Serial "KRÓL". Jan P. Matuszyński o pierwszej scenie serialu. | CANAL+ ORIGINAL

Zaraz się pojawia Kocot i to jest ciągle to samo ujęcie i dla mnie na przykład to było bardzo istotne. To może nie wynikało do końca ze scenariuszy, natomiast na etapie planowania tego serialu, gdzie tą scenę kręciliśmy gdzieś w połowie zdjęć mniej więcej, zależało mi na tym, żeby te postacie drugoplanowe, dosyć charakterystyczne, żeby one cały czas były obecne. Dla mnie takim problemem z wieloma serialami jest to, że one często zasuwają z akcją, z wszystkimi działaniami, które mają doprowadzić do czegoś, do złapania przestępcy, do rozwiązania zagadki itd., itd.
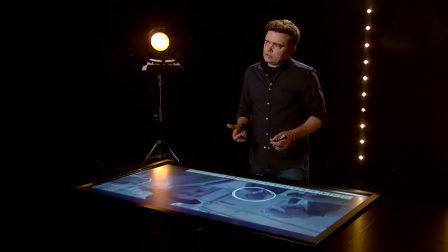[8:53]
Natomiast bardzo mało ma przestrzeni dla postaci. To była jedna z takich rzeczy, którą ja sobie obiecałem przy Królu, że będę tego pilnował. No i wydaje mi się, że to się udało przeprowadzić. I teraz tak, walnijmy duży napis.
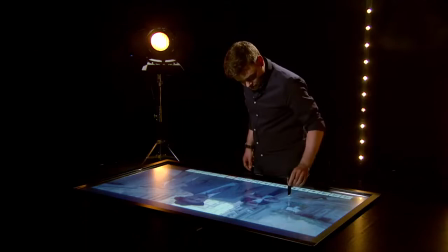[9:12]
Duży napis. Król. I koniec sceny. No bo widzimy, że idą trochę jak w Westernie, trochę jak we Wściekłych Psach. Fajnie, to są fajne konteksty. Jeśli ktoś to wspomni oprócz mnie, będzie super.
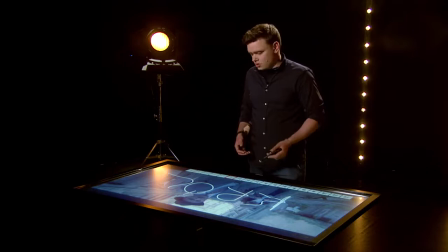[9:28]
Natomiast no nie, właśnie chodzi o to, że to nie jest tylko Shapiro, to nie jest tylko gang, ale to jest grubsza sprawa.
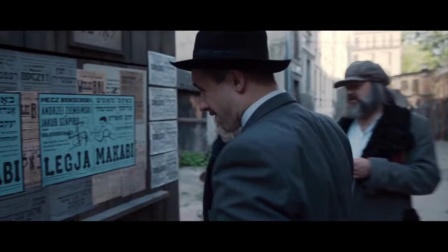[9:37]
Więc plansza z tytułem pojawia się jakieś 10 minut później,
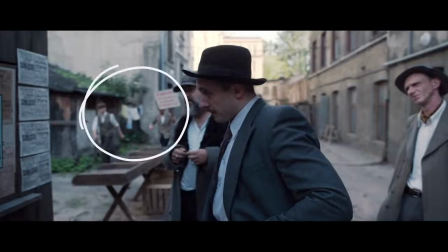[9:43]
bo tu się ciągle dzieje akcja w tle,
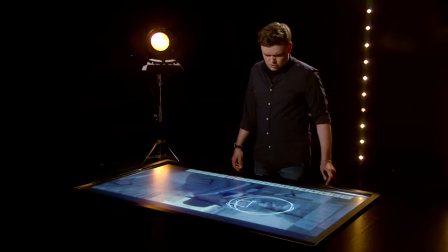[9:47]
bo tu już idą ludzie na manifestacje z bardzo fajnymi transparentami, których treść, mam nadzieję, gdzieś się przebija, później się przebija na pewno w manifestacji, jak Kum zaczyna mówić.
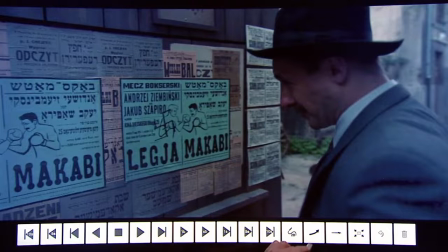[9:59]
A Michał, czyli Jakub Shapiro, zatrzymuje się przy dosyć kluczowym elemencie, czyli przy plakacie walki. Walka między Ziembińskim a Szapiro pojawia się prawie na samym początku w ogóle książki. Wiedzieliśmy, że to jest takie brzemię, które gdzieś tam trzeba udźwignąć i od samego początku jakoś to prowadzić. To jest też ostatnia walka Jakuba Szapiry, bo on, i tu mówimy o dużym, poważnym serialu gangsterskim, to jest film o gościu, który przechodzi na emeryturę w pewnym sensie, bo on ma ostatnią walkę.
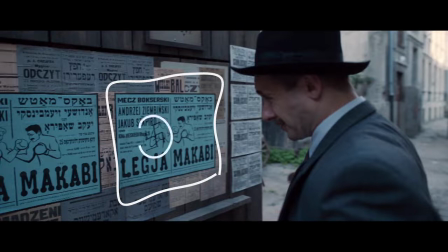[10:33]
No ale wie, że ta walka tak naprawdę jest gdzie indziej. To nie jest tylko plakat, ale to jest też to, bo Król to jest nie jedna, a dwie Warszawy. To jest walka dwóch bardzo dużych frakcji na bardzo wielu frontach. I Szapiro jako postać, choć on tego chyba nigdy nie eksplikuje wprost, wie o tym, zdaje sobie z tego sprawę.
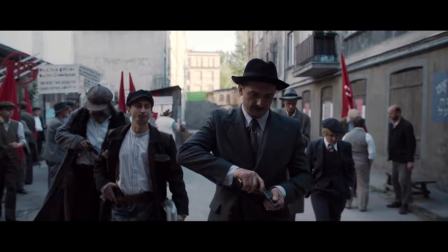[11:01]
Jesteśmy w czwartej minucie, piątej minucie już serialu może. To jest ciągle to samo ujęcie. Tu jest dalej ten green screen. Tutaj w tle gdzieś jest samochód. Tam jest dalej ta jesziwa, ta szkoła żydowska, gdzie były te dzieci. Chodzi o to, że to jest jeden świat, że oni siebie nie wykluczają, że ta Warszawa, przynajmniej ta część żydowska,
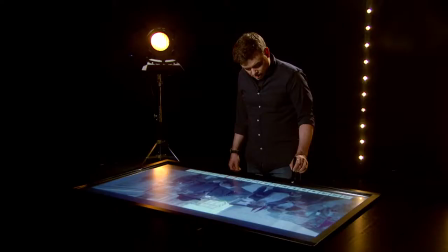[11:25]
ona ciągle jest złożona z bardzo wielu elementów, a to nie jest ciągle ten kluczowy,
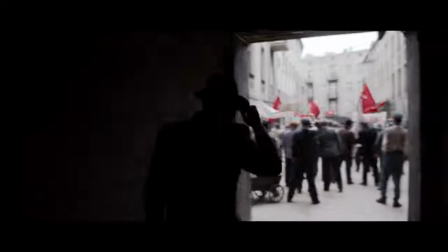[11:31]
który naciąga, bo tu z tyłu idzie demonstracja. Tu się przenosimy do kolejnego podwórka
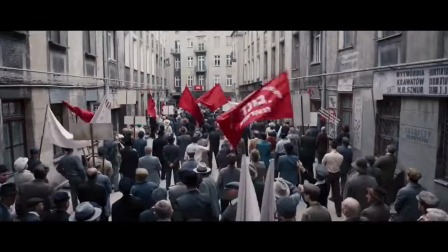[11:40]
i widzimy, że sprawa się jeszcze bardziej poszerza, że wchodzi kontekst polityczny, że zaraz na scenę wyjdzie niejaki kum Kaplica,
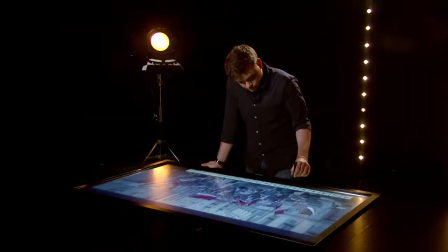[11:47]
witany gromkimi brawami. I to jest też moment, w którym pojawi się w serialu
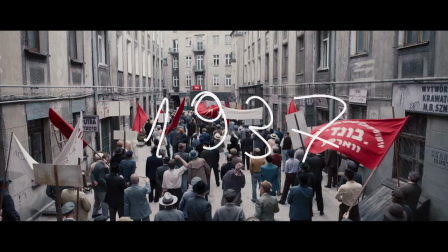[11:55]
bardzo istotna informacja, że to jest 1937, że za dwa lata będzie wojna i że to wszystko się zmieni. I to dla mnie, jako dla reżysera, był jeden z kluczowych elementów dramaturgicznych,
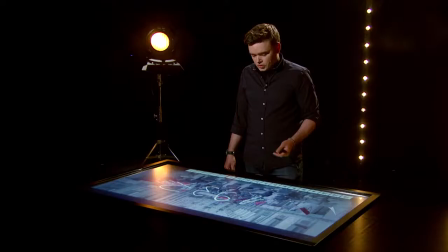[12:09]
który można wprowadzić tylko datą, ale to nadaje pewnego rodzaju napięcie.